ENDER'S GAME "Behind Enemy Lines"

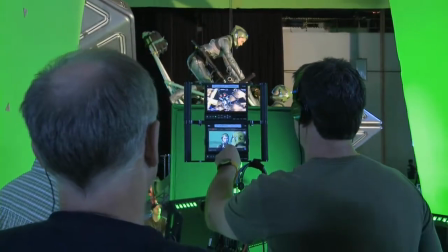0:00 Directing doesn't end on the last shoot day. In many cases, it just begins.
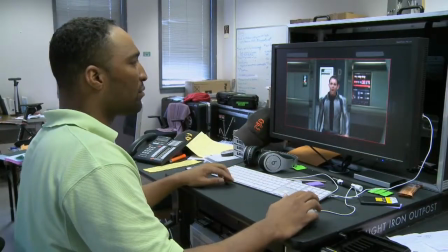0:04 We had a real collection of people on the movie who really understood visual effects in a very powerful and dynamic way for a film of this scale. The process was one of the most interesting I've been involved with. Early on, we brought on Digital Domain, and they became an integral partner. In many ways, with Ender's Game, it's not really accurate to call our work visual effects. It's really digital production, right?
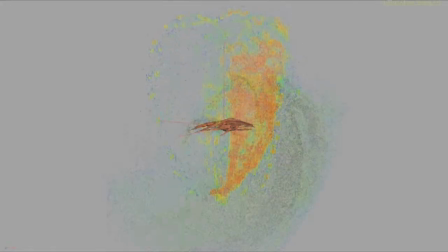0:25 And that digital production starts, you know, we're kind of first in and we're last out. In this movie, because a vast majority of it takes place in space, there are, you know, characters that are completely digital. We have zero gravity, we have entire environments, we have the world, you know. So in many ways, we're world building.
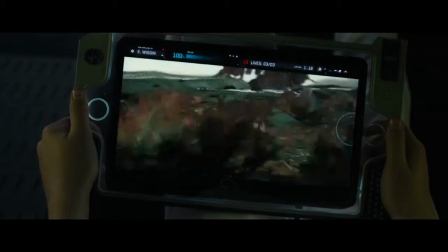0:40 We're creating an entire world of Ender's Game, you know, the Enderverse, as we would call it. They weren't just the visual effects company that kind of was on the side. They were a partner and have been since the beginning.
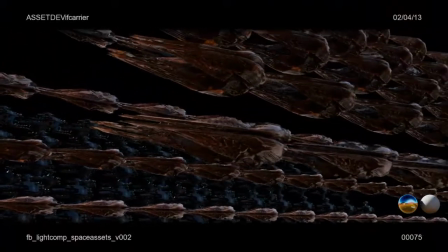0:52 That gave us the ability to really delve into the look of the film.
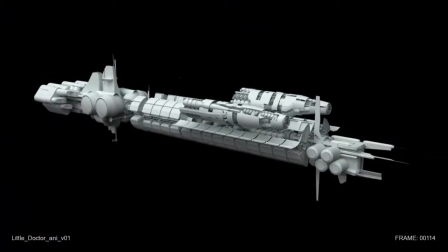0:58 The technology and the environment are part of the mythology and the fiction. So to help realize a visual vision for the movie was critical.
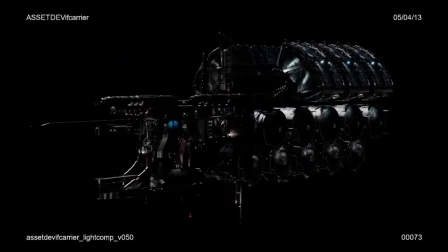1:07 Bob Orsi and Alex Kurtzman came on, who've done Transformers and Star Trek. They have a great track record in sci-fi and big films.
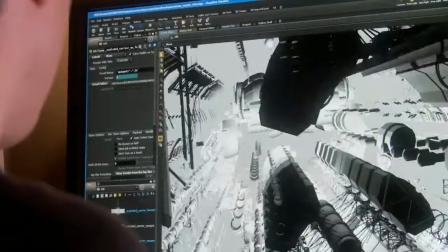1:14 It's a massive, massive movie. It's just a huge experience. We really wanted to give the audience a sense that they were really traveling into space with Ender. Not just traveling up in a spaceship, but floating in Battleschool.
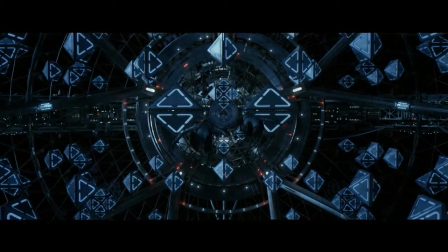our visual effects supervisor and director were quite particular on how they like to see things move in zero G sometimes
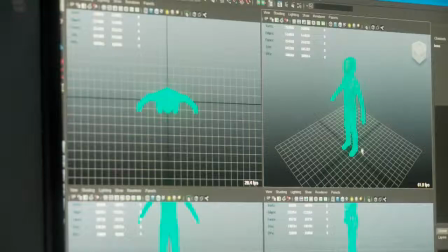1:46 we would have to replace the entire body of the character because it was an easier way to correct some
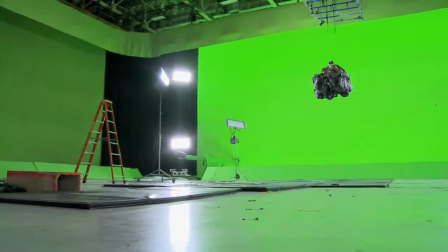1:51 of the incorrect motion that we got from the swinging on the wires in zero gravity if you've got nothing to leverage against to push off you know unless and your center of gravity is
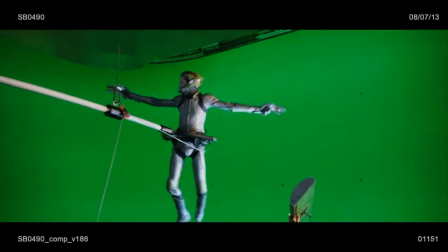2:05 bound. We'll put a hoop around someone's waist, or we'll have pick points on their arms.
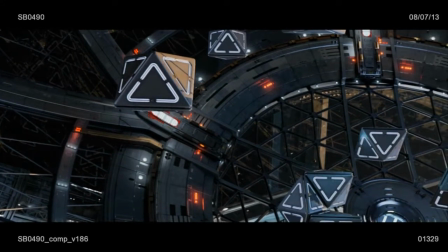A lot of the shots we have where the performance was good and the lighting was good and everything was good, but you would just either see the rigs, so the cables would be obscuring something. We would track the faces, track the cameras, try and use the set lighting,
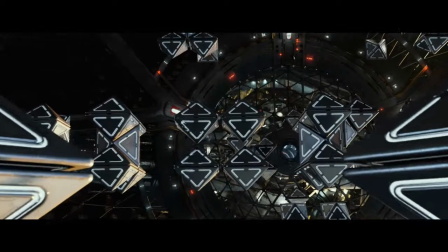2:32 but ultimately we'd just keep the face for probably 95% of the shots, and then the rest of the frame would be CG. We could keep the emotion and the performance of the actor.
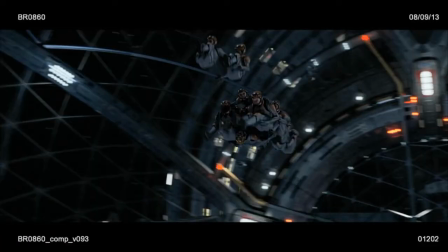2:41 Visual effects gave us the ability to really delve into the look of the film in a much richer way.
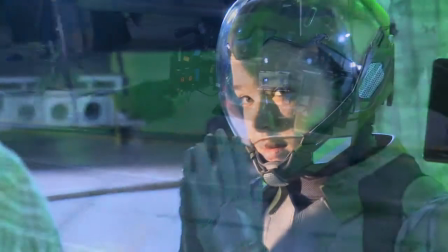2:50 Sound! All done!
For this particular shot, it basically started out with Petra sitting on a green screen block, kind of bending backwards.
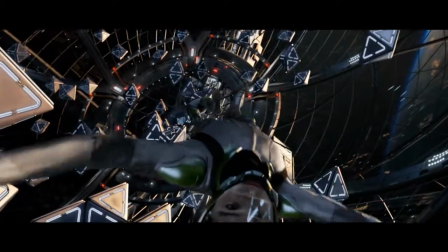2:57 What we ended up doing was turning it into a shot that probably was comprised of around 75 to 100 different layers.
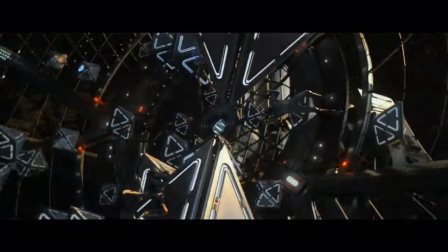3:05 This shot ended up taking about eight months to actually complete, being one of the more complex shots in the sequence.
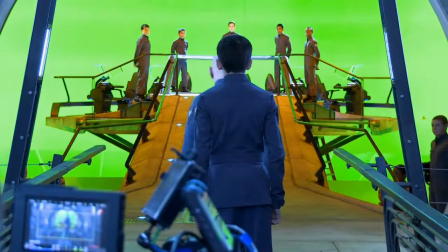3:11 It looks so real. It was an amazing way to reach the audience.
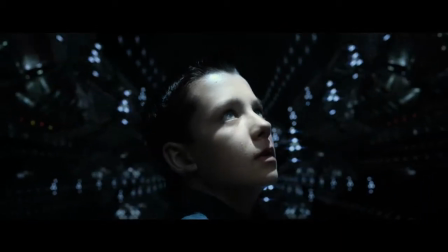3:15 The technology never quite existed to realize the amazing spectacle that was in the original book. In the simulation room, I wanted to achieve a feeling that this was the greatest video game that kids could possibly play.
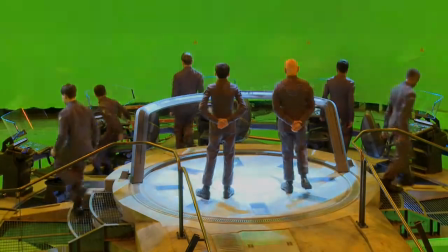3:28 But at the same time, when you're not on the kids' faces playing the game,
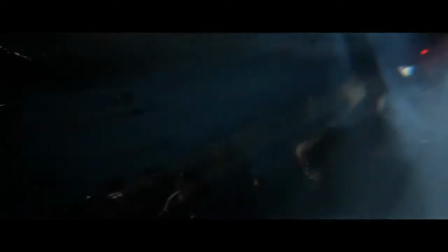3:33 but you're actually in the game itself, which turns out to be reality at some point,
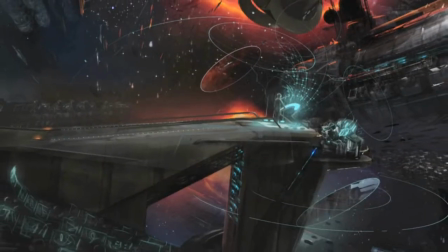3:39 you really felt you were out there in space and not just in a virtual reality game.
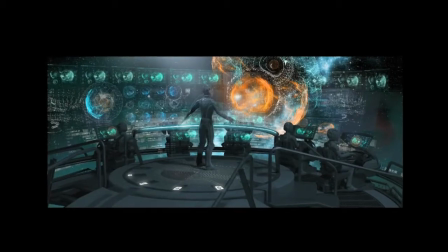3:46 Ender is essentially the conductor.